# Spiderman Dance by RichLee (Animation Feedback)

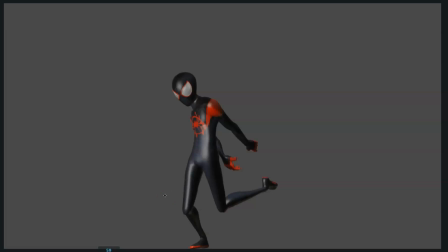0s
Hi Rich, congrats on winning the contest. As you know, you've won 5 video reviews like this one, so whenever you want, just send me the animation or post it on Discord, tag me and ask for the video feedback.
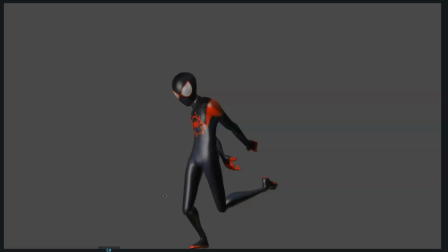15s
So for this one, this is your final submission for the contest, the third contest. You won by a tie with Bruna, so congrats. Yeah, I have to say it's really good. I love how fluid it is.
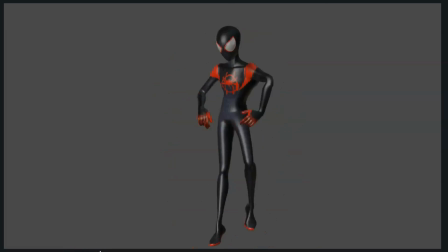36s
There's so many great details about it. So now I'm gonna just watch it once, a couple of times, and then I'll start giving you the feedback.
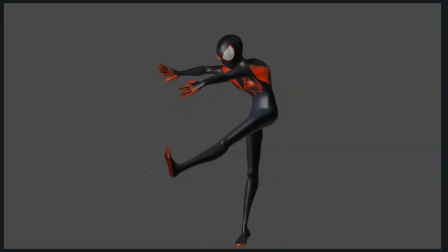Okay. So yeah, the flow, everything, the inertia, the movements, the synchronicity with the music is really good. I really like it. So let's start.
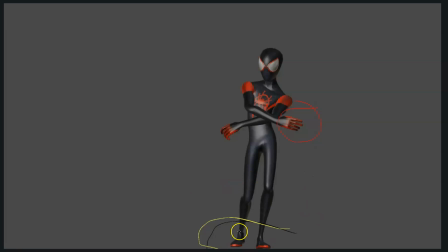69s
Okay, from the beginning, the first thing I would say is try to zoom out a little bit, because right now the feet are just like standing on the edge of the frame, and normally you would like to have like at least
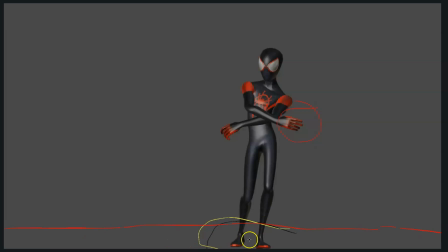85s
this much of a space, like nothing, like this one clear, so that he would be standing above here, not like, sorry, not until here maybe, but like, yeah, maybe something around this.
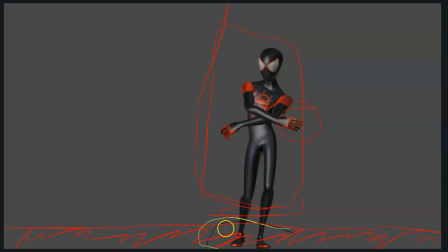107s
So zoom out a little bit, so that yeah, he's not standing just above the edge. Or maybe instead of zooming out, maybe, well, the thing is he jumps quite a bit.
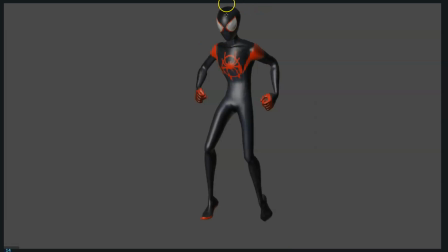121s
Let me see. Yeah, so see here how he's also almost touching the edge of the frame. So maybe zoom out a little bit so he has more room to move, because otherwise he's cramped a little bit there.
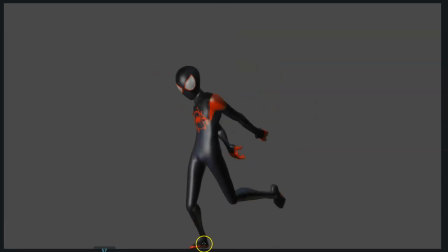136s
See, like normally we don't want the foot just touching the edge of the frame. So that would be the first thing. Then this hand pose, maybe rotate it a little bit so it's not that much flat on camera.
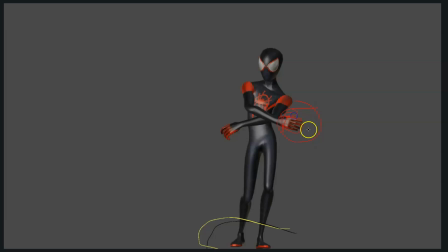153s
So maybe rotate it a little bit so we see more of a 3/4 view. Here, okay, here you see what I draw here, so maybe add a bit more drag to the hand here, because right now it's moving with the same angle, and since you have quite a fast movement here,
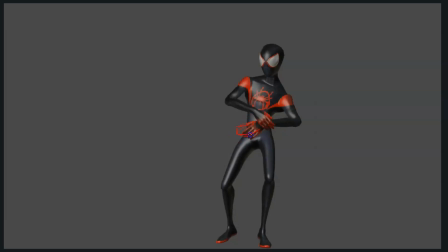172s
quite a like a bigger spacing, you can create that drag on the hand that I think would be really nice. Then same here, you would keep a bit more the drag, and then as you have it, nice. But yeah, just this transition, drag a bit more the hand.
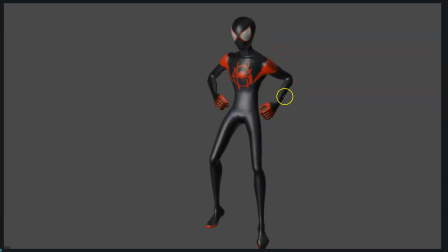194s
Then this here, see how the arm really nicely eases into this. See the elbow, the wrist, really nice here. This is in really nice, but then see how the whole body and the arm moves to the left all together.
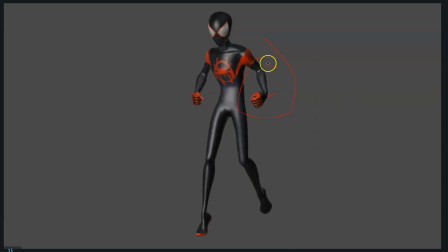210s
So maybe I would tell, do you want him to lead with the elbow or with the wrist? So if he leads with the elbow, maybe the elbow is fine, but maybe drag a bit more the hand and lower arm. So maybe, no, sorry, if the hand is here,
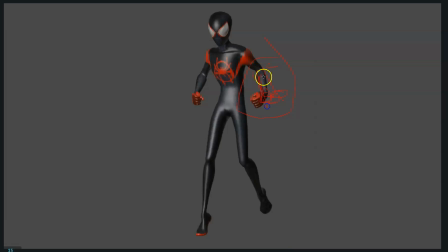229s
yeah, so drag a bit more the hand, and sorry for the drawing, but I'm on with the mouse, so you can imagine.
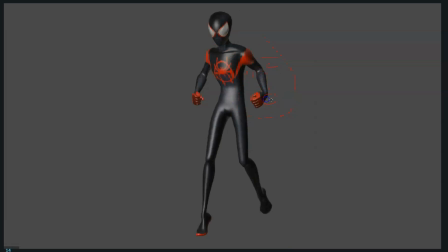241s
So maybe drag a bit more the hand here, or if you want to lead with the hand, if the elbow is here, if you want to lead with the hand, maybe keep the elbow sticking out a little bit more,
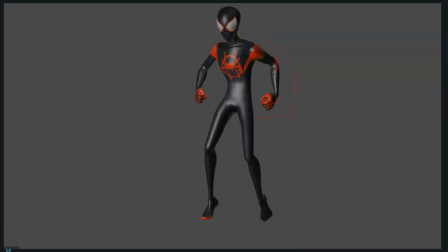254s
so the arm doesn't move all together, but there is one part, or the elbow or the wrist or the hands, that is leading the movement. Okay, then here, okay. Oh, be careful here.
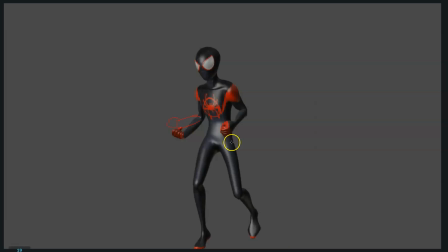272s
You can see how the wrist just goes crazy here, so check that out, what happened there. And also another thing that I wanted to point out, see how when he goes down, the arm and the body is almost like moving all together.
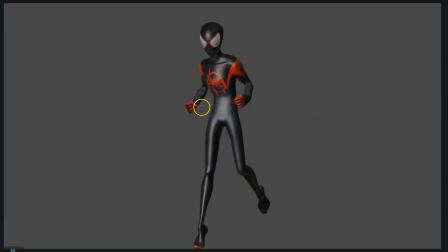288s
So maybe I would add a bit more drag here in the lower arm, so instead of moving down that much, you have a bit of drag on the lower arm, dragging, and then as he stops here, you have the easing on the arm. Because see, right now the arm boom then freezes.
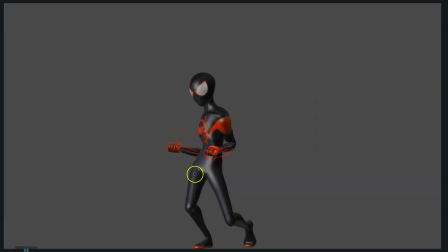306s
The body boom, the body has a bit of easing, but the arm completely freezes. So maybe if you get that also, that slowing on the lower arm, so we see the easing, the stop, how the inertia stops there.
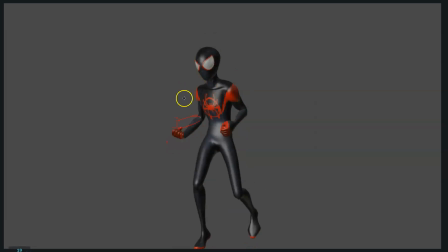325s
So if you add a bit more drag on the way down, then you can how you call it, settle the lower arm and the hand.
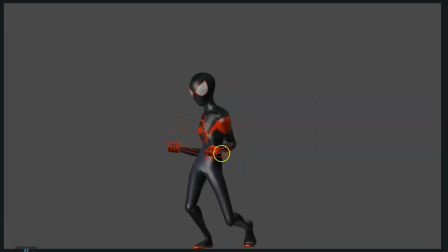338s
And same with this arm. See how he gets to the pose and boom, the hand is completely frozen in the same place. So maybe add that easing to the pose, where we see the lower arm is easing slowly to the pose.
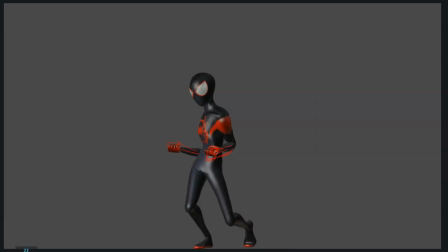357s
It's not just hitting the pose, but we see the easing a couple of frames. See the boom. And then also see how the hips get here. I don't know if this frame is something about how I downloaded the video.
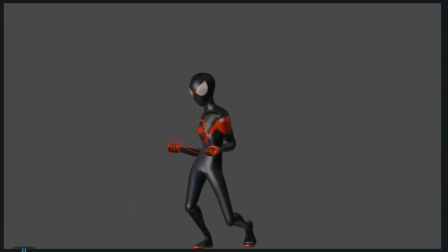376s
I don't know, but anyways, because there's 2 times the same frame, so maybe it's my something in my end. But anyways, see how the hips do a easing here and then start to move back. See how the whole body moves to the left now and then moves to the right.
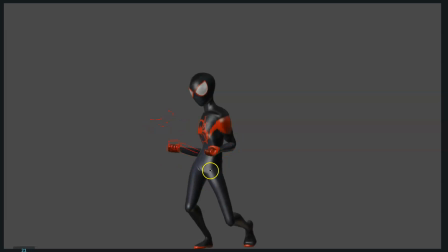396s
So boom, boom, boom, boom. So maybe as the hips are easing in here, you see how the hips move to the left. In this frame, keep them 1 more frame moving to the left. So you would have the torso leading the movement back.
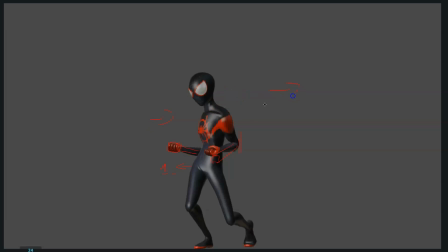410s
So the torso for 1 frame would start to move to the right, and the hips would finish the settle to the left. So you would have that opposite moving in different directions, and that would add also a bit more overlap to the animation and would help you show how the hips settle.
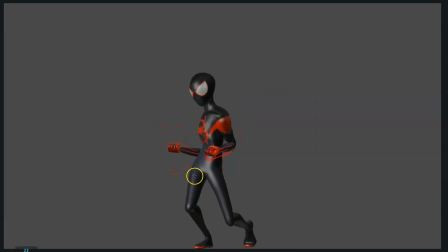428s
So it's not like they get to the pose and then because I also miss a bit more settle in the hips, because see how the hips get to the pose and boom, they almost like freeze. So maybe also you could make the hips go down a little bit.
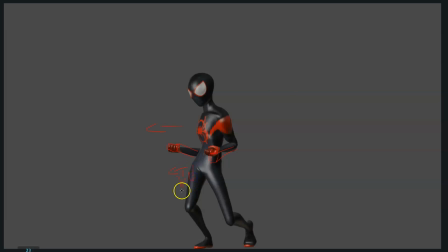443s
So maybe this frame also make the hips go down a little bit, and then this frame a bit more to the left and a bit down. So I would modify that easing so we see the hips create that slowing and that small arc.
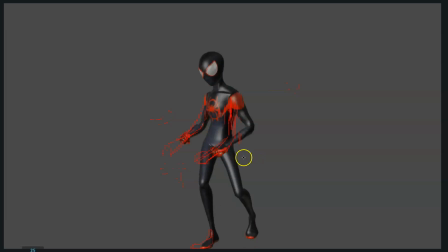464s
And then as he jumps back, I think would be really nice if he straightens the arms. So we would see the torso pushing back and then he straightens the arms. So we would be more of a contrast and more of a push.
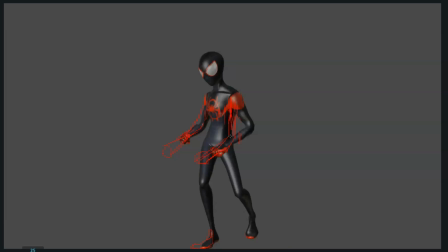480s
We would feel more the push of like he's getting impulse by throwing the arms forward as well. So I would thought something like that.